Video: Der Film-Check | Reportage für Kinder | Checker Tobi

Jetzt will ich aber erst mal wissen, worum es in dem Film geht. Schließlich habe ich auch eine kleine Rolle als Polizist. Auf jeden Fall gibt's einen Bösewicht.
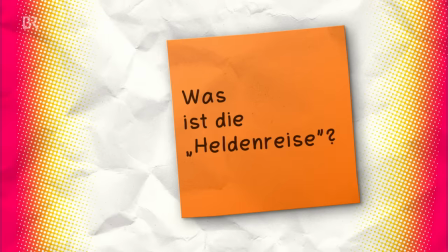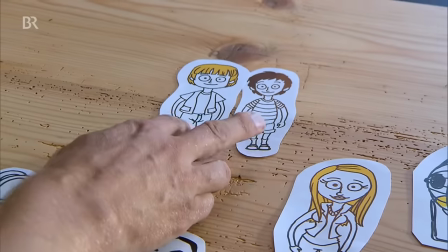(13:11)
Wir haben hier die beiden Hauptfiguren, die beiden Helden unserer Geschichte. Das sind Rico und Oskar. Die sind Kumpels. Die sind beste Freunde. Und Ricos Mama Tanja, die in eine krumme Sache reingerutscht ist,
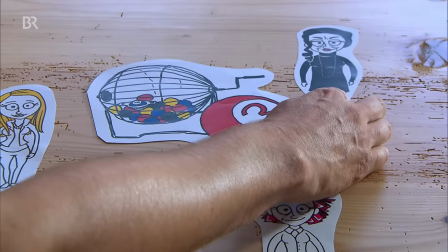(13:26)
die wird von der fürchterlichen Elli, die Chef-Bingo-Trommeltante, erpresst. Und die böse Elli ist die Chefin von einem Verbrecherring.
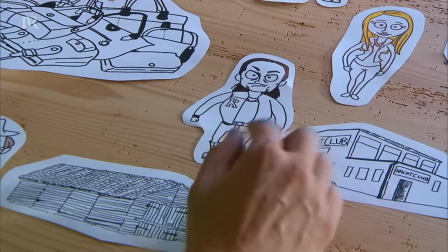(13:36)
Ihr eigener Sohn, der Boris, ist dafür zuständig, Angst zu machen, weil er so unheimlich ist. Dass die Leute auch machen, was er sagt. Das sind die Antagonisten.
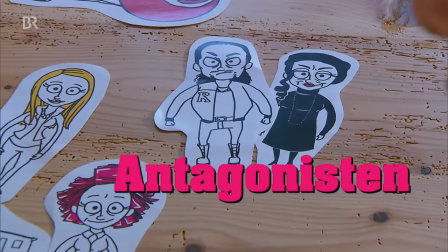(13:48)
Antagonisten? Nennt man die? Das sind die Gegenspiele, also Protagonist ist für und das Anta ist gegen. Die Helden und Hauptfiguren heißen Protagonisten und die Bösewichter, die Fiesen, sind die Antagonisten.
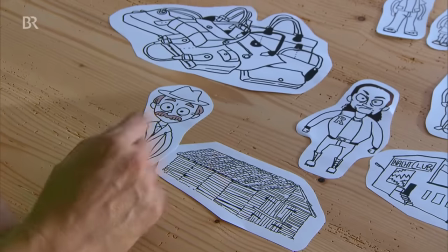(14:03)
Die legen Hindernisse in den Weg. Am Ende gibt's den Showdown. Das große Finale. Gut gegen Böse. Okay. Und dann, meistens gewinnen ja die Guten. Zum Glück. Das ist das Schöne. Also haben wir im Prinzip Helden, die Abenteuer erleben. Genau. Die Helden, die erreicht der Ruf des Abenteuers. Dann gehen die auf die Reise. Also auf eine Heldenreise. Genau.
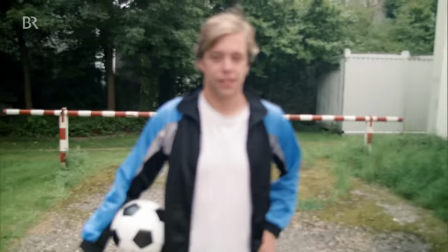(14:32)
Wenn ich mir eine Heldenreise ausdenken würde, wäre ich der Held. Die Heldenreise sorgt für Spannung im Film und funktioniert immer ähnlich.
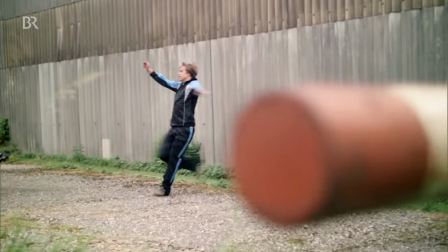(14:42)
Nehmen wir mal an, ich bin der Held. Plötzlich taucht aus dem Nichts ein Fiesling auf.
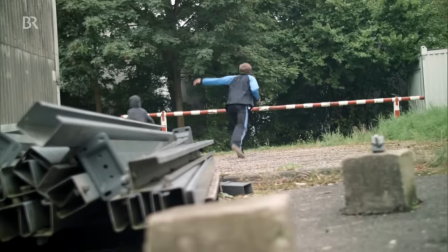(14:51)
Er klaut den Ball und schießt ihn über eine super hohe Mauer. Das Ziel für mich als Held ist klar.
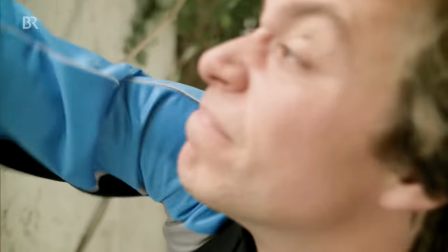(14:57)
Ich will unbedingt den Ball wiederhaben. Ein unüberwindbares Hindernis kommt bei jeder Heldenreise vor und hält den Helden vom Ziel ab.
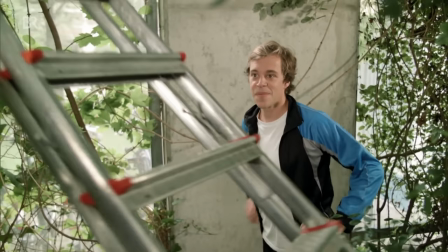(15:06)
Meistens kommt dann aber, wie aus dem Nichts, Hilfe.
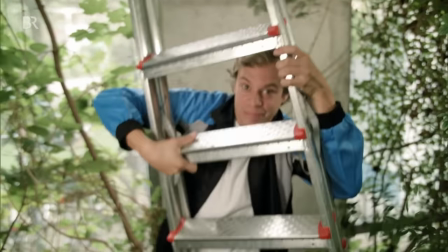(15:09)
Mit der Leiter gelingt es mir, dem Helden, das scheinbar unüberwindbare Hindernis zu überwinden.
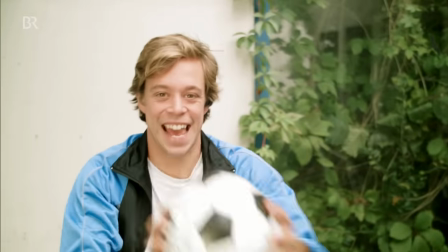(15:17)
Aber erst auf der anderen Seite der Mauer geht das wahre Abenteuer los. Dort wartet der richtige Bösewicht des Films.
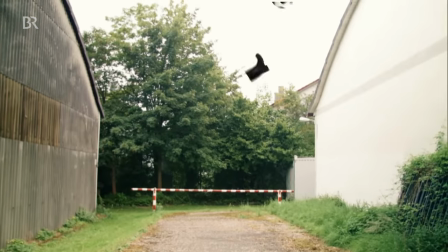(15:24)
In einem wilden Kampf besiegt der Held den Bösewicht. Meistens ganz knapp.
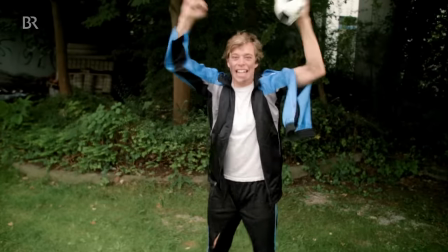(15:34)
Oft ist es in Filmen aber so, dass das Happy End plötzlich eine unerwartete Wendung nimmt und Spannung für den zweiten Teil aufgebaut wird.
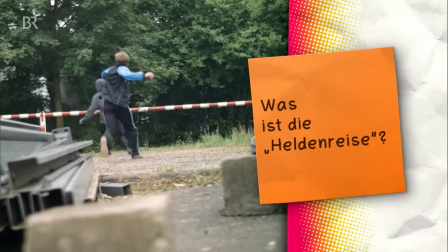(15:44)
Die Heldenreise sorgt für Spannung im Film. Der Held muss Hindernisse überwinden und Abenteuer meistern.
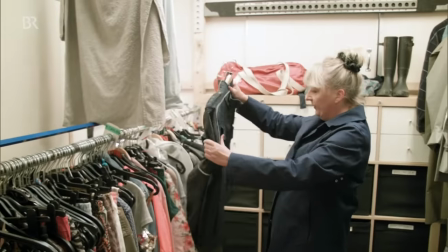(15:52)
Leute, jetzt wird's langsam ernst. Bald bin ich dran. Dafür bin ich in der Kostümabteilung und werde dort als Polizist eingekleidet.
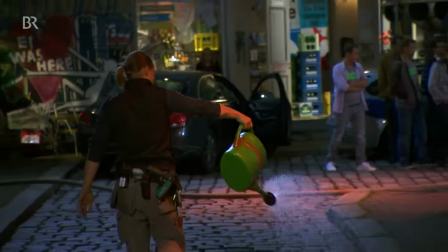(16:04)
Während das Filmteam alles für meine Szene vorbereitet, probe ich gleich noch mit Moritz Bleibtreu.
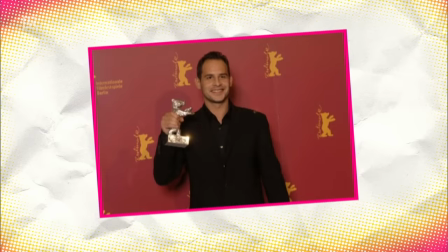(16:09)
Er ist als Schauspieler ziemlich berühmt und hat schon einige Filmpreise abgeräumt. Bei Rico und Oskar spielt er den Bösewicht, den ich gleich abführen muss.
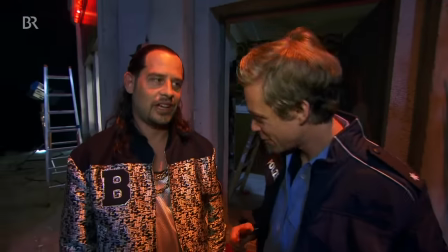(16:19)
Moritz, du spielst jetzt den Bösewicht hier. Kann man so sagen. Siehst so böse gar nicht aus.
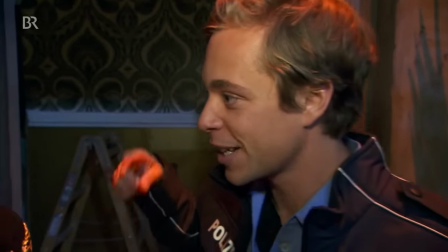(16:24)
Wenn wir uns unterhalten, hab ich keine Angst vor dir. Aber gleich in der Rolle bin ich der Polizist und muss dich abfühlen.
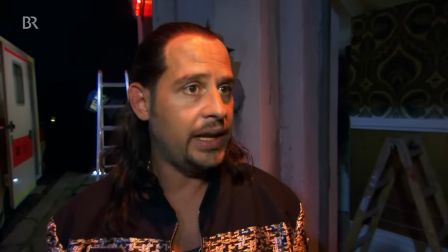(16:31)
Worauf muss ich achten? Brust raus, eine Autorität ausstrahlen, festzupacken und zu sehen, dass du mich in das Auto kamst.
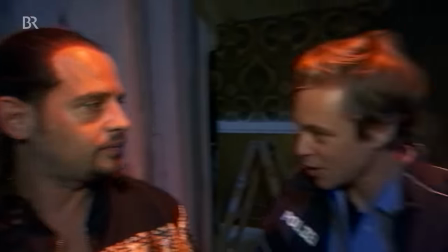(16:36)
Darf ich dich so anpacken? Natürlich.
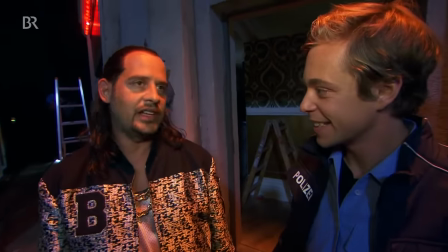(16:40)
Wir machen nur, dass was abgesprochen ist. Wir müssen uns an das halten, was vorher schon im Drehbuch steht.
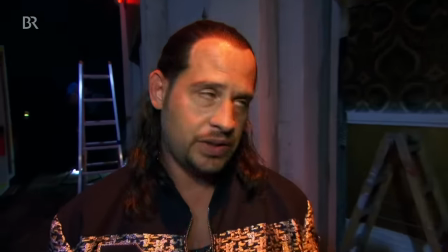(16:46)
Wenn da drin steht, dass ich dich nicht haue, dann haue ich dich nicht. Wollen wir noch einmal proben, was wir gleich machen?
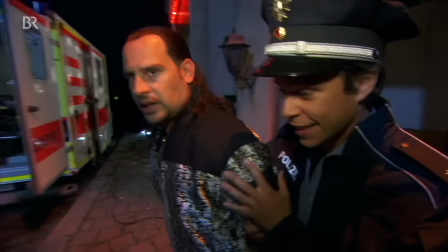(16:53)
Ich greife da rein und nehme dich fertig. Hier mal Platz da, ich bin Polizist.
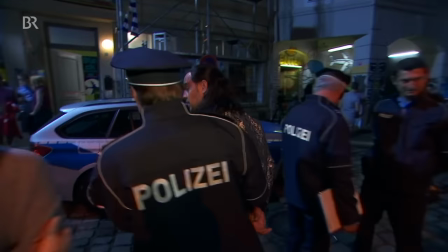(17:00)
Das war Autorität. Jetzt stelle ich dich hier kurz nebenhin.